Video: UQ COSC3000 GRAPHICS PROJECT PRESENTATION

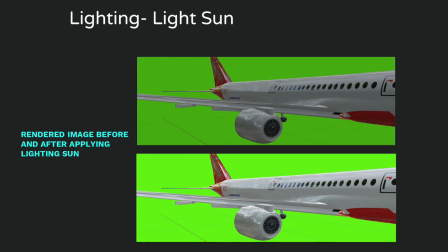(8:11)
When rendering the scene it was found the aircraft was dark hence to increase the brightness of the environment the light sun object was placed into the space. This provided a low universal lighting intensity enabling the fuselage to appear shiny in the render whilst an engine had a higher shine as it passed the camera.
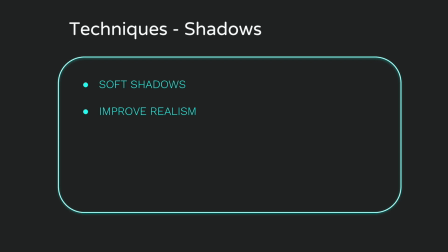(8:29)
For the animation and rendering of images when the aircraft was on the tarmac the technique of creating soft shadows was required to demonstrate realism of the mesh in the real world.
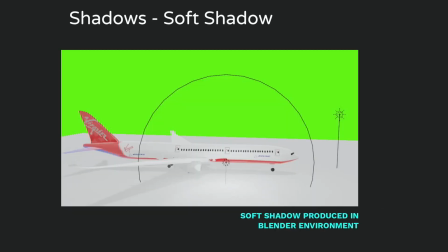(8:38)
By repositioning the light source this changed the direction of the light race to hit the aircraft and create a basic soft shadow around the aircraft to create realism in this eventual rendered environment. The limitations of exporting the lit soft shadow image as a transparent green screen image and setting the tarmac as the foreground caused alignment issues with the shadows positions.
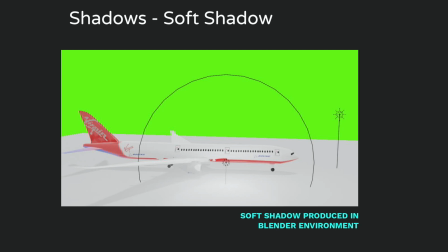(8:57)
Hence it would be advised to import the background first into Blender then apply the soft shadow technique to create a rendered image.
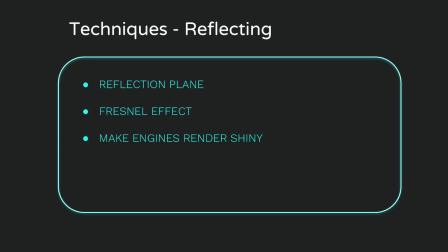(9:05)
After modelling the aircraft and setting up the camera views for animation the issue of engines not appearing shiny in the render was discovered. To solve this issue a reflective plane was added to the scene.
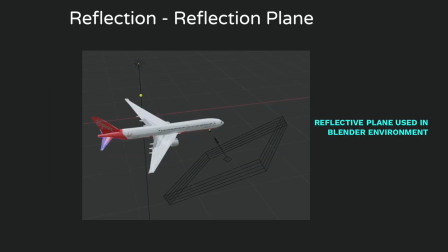(9:15)
By adding the reflective plane, redirecting the light rays from the plane onto the engine casing allowed the metallic shine to appear on the render. More complex reflection techniques could have improved this model, which include the Fresnel effect.
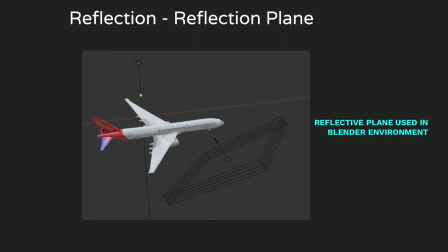(9:27)
This effect uses mathematical models to change the amount of mesh reflections based on the viewing angle, enabling a more realistic shadow and shine on surfaces.
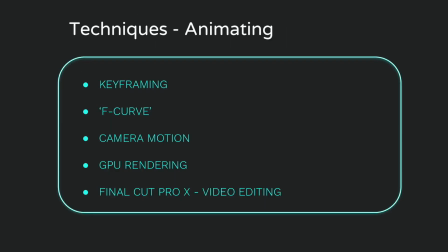(9:36)
For the animation of the 777X model Blender's keyframe animation method was applied. This involved changing the rotation, scale and position of the model by setting a start and end keyframe.
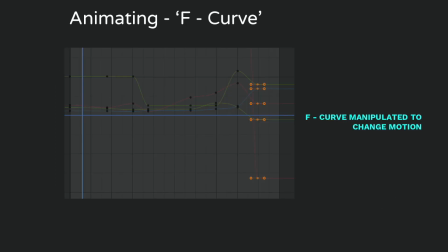(9:46)
Blender's internal engine interpolated this motion by creating an F curve. By adjusting the length and height of the X, Y and Z axis of the curve, the speed of which the motion was occurring was changed.
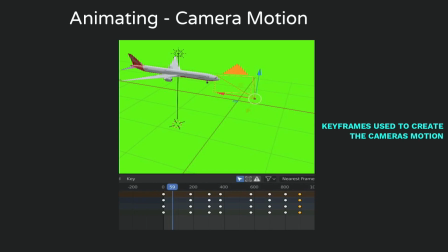(9:57)
To capture these motions and render an animation the camera view object was added to the view space. By changing the number of keyframes and dividing this by the frames per second the animation time could be determined. Since 15 to 20 seconds of animation for each scene was required,
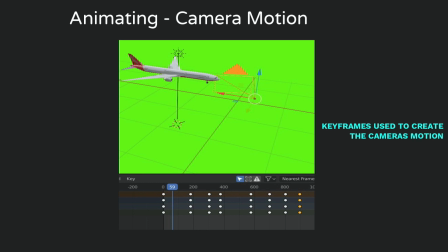(10:11)
the frame rate was set to 60fps with 1000 keyframes and the Nvidia GPU as a rendering GPU allowed for the animation time to be minimal. Next was the motion of the camera view, similar to the mesh object by adding keyframes for rotation and positioning motion could be achieved from the camera view in the virtual space.
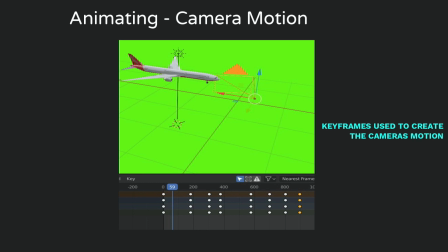(10:29)
For the camera to focus on the 777X, the camera tracking modifier was added. This tracked a point on the selected aircraft's mesh, ensuring the aircraft was always in shot even when the camera was moving.
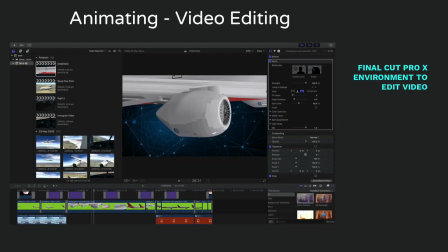(10:40)
After exporting the video animation files to coincide with the aim of this project by creating a video commercial for Virgin Australia, the files were imported into Final Cut Pro X. By applying video editing techniques of cutting, scaling, positioning, overlay, music and green screen keying, a video was able to be produced.
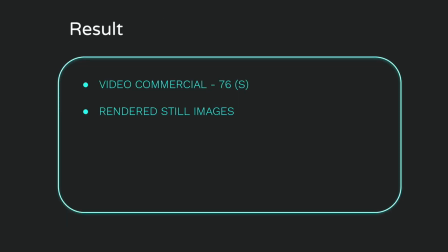(10:57)
The video produced was a 76 second video uploaded to YouTube with a quality of 1080p 50fps and is illuminated on screen now.